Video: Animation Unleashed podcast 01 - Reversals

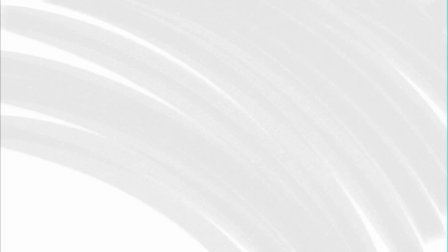(0:11)
So what we're going to talk about today is a situation based on a classic film, a particular setup,
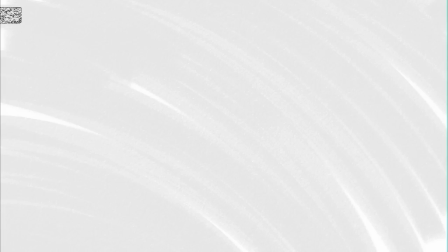(0:19)
and how it communicates, and let's just see where that's going to take us. So we're just going to jump in now.
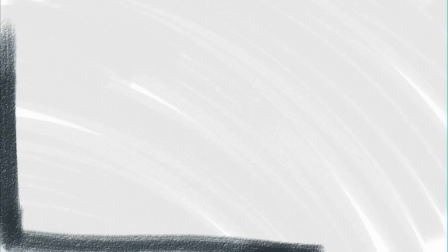(0:26)
So this is from Disney's version of Pinocchio,
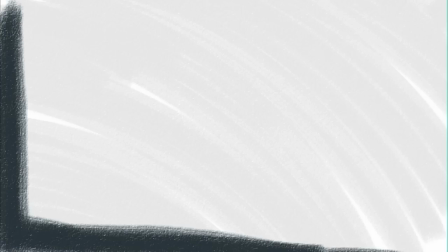(0:30)
and we're looking at the scene where it comes at the point in the film where Pinocchio has gone off on a lark with Stromboli, the puppeteer, and he's actually been invited to be part of the puppet show, and has just had his big success.
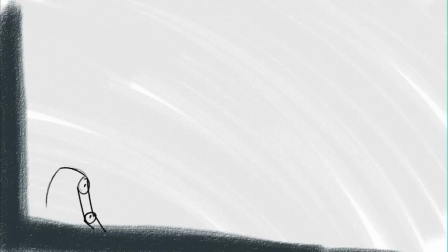(0:48)
So this is after the show, sitting in Stromboli's wagon while Stromboli is busy eating dinner and counting his money using this gigantic knife for both activities. There's this great stuff where he spears olives and sticks them in his mouth off the edge of the knife and stuff. It's quite amazing.
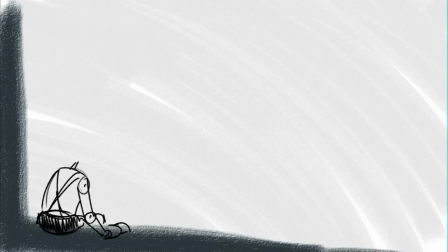(1:06)
While Pinocchio sits on the edge of the table and watches him. And what we're going to see here is what I would say is a classical setup in terms of a very important aspect of storytelling is who has the power, which is something that often as you watch a story and watch this,
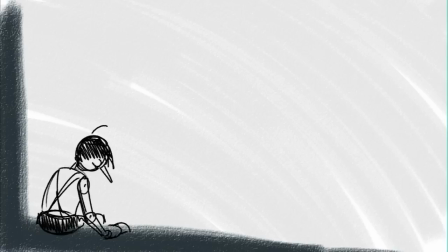(1:23)
you'll see how power is often shifting continuously in a story among various characters being passed around like a talking stick. In this case, what we've got is Pinocchio small on the screen, down low in the left-hand corner,
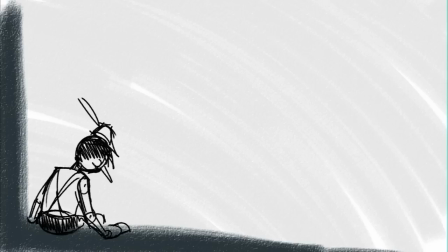(1:39)
and very importantly blocked in by both the edge of the table, which goes right off the edge of the screen, and by a wall by the left-hand side of the screen, effectively blocking him in,
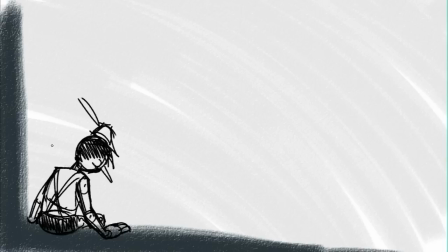(1:51)
which becomes important because we have Stromboli, when he shows up, is going to be looming over Pinocchio, and what we'll see is that Pinocchio is trapped.
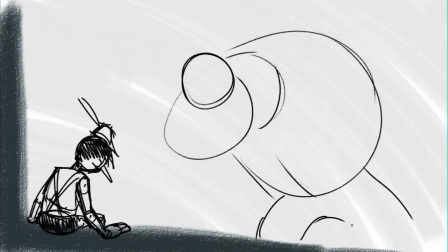(2:07)
The physical placement on the screen and the use of the table and the left side of the screen is effectively giving him no place to escape. You're always thinking about getting room on the screen for movement to happen. In this case, they deliberately take room away, so there is no place for Pinocchio to go.
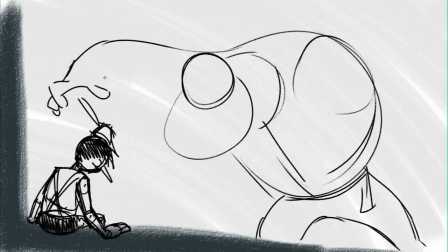(2:25)
Now, it's interesting here. Now, one thing, actually, I'm going to encourage you, Bryce, to actually move Stromboli up a little bit more so that he really is high up on the screen. There's more room for him to hang over Pinocchio. It's going to be a little bit more dramatic for this section.
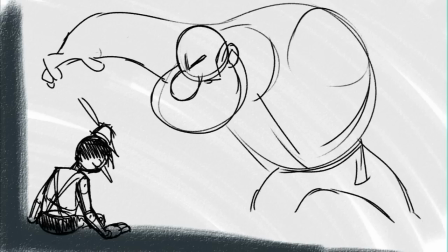(2:43)
Now, part of what's interesting here is to think of this from the audience's point of view. What we're doing here is we've already well established this. Thank you for that movement. What we've established here already through the sequence that came before, which I'm not going to go into detail.
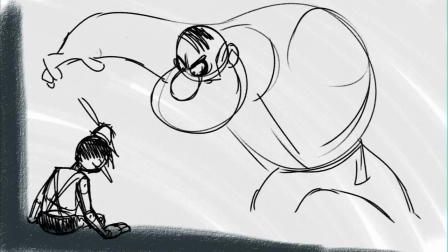(2:58)
You'll have to go see the film yourself to see what I'm talking about. But we've established, I'm not going to tell you how they did it, in other words, that you'll need to find out.
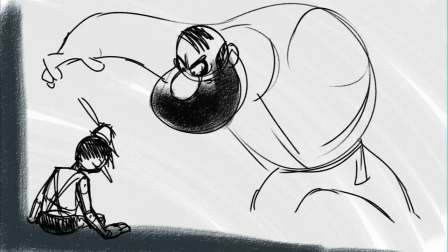(3:06)
But we've established that Pinocchio is not understanding that he's in danger. Stromboli is giving lots of clues that the audience has seen and that Pinocchio is not responded to. And what this is doing to the audience is making us more and more afraid for Pinocchio.
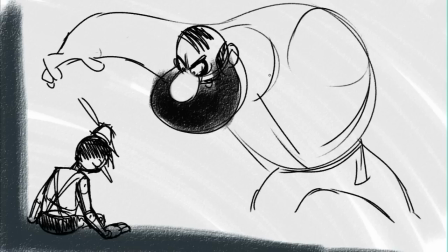(3:23)
We're realizing that he's in danger, he doesn't know he's in danger, and what we instinctively want to do in that case is to reach in and pull him out of the screen, and out of danger, and we can't do it. So we're kind of held in thrall to make sure that that he's all right.
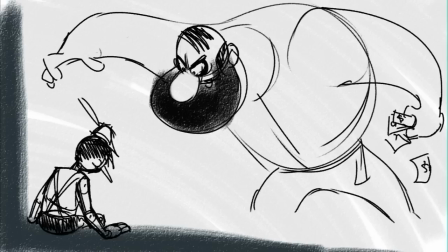(3:37)
Kind of like, you know, the way people will stop for traffic accidents and where they can't do anything, they still want to make sure that ambulances arrive on time and that people are getting the care that they need. It's a deep instinct, and it's something you can do with your audiences. What it becomes is a game of who knows what. In this case, we know something, Stromboli may or may not.
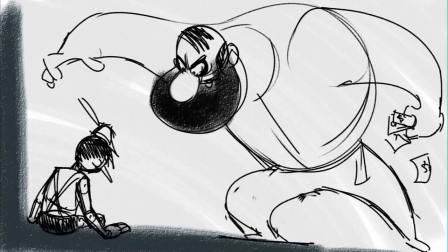(3:55)
Well, he knows what he wants to do, and we're getting a sense of how bad it's going to be, and only Pinocchio does not know what's going on. So that's important.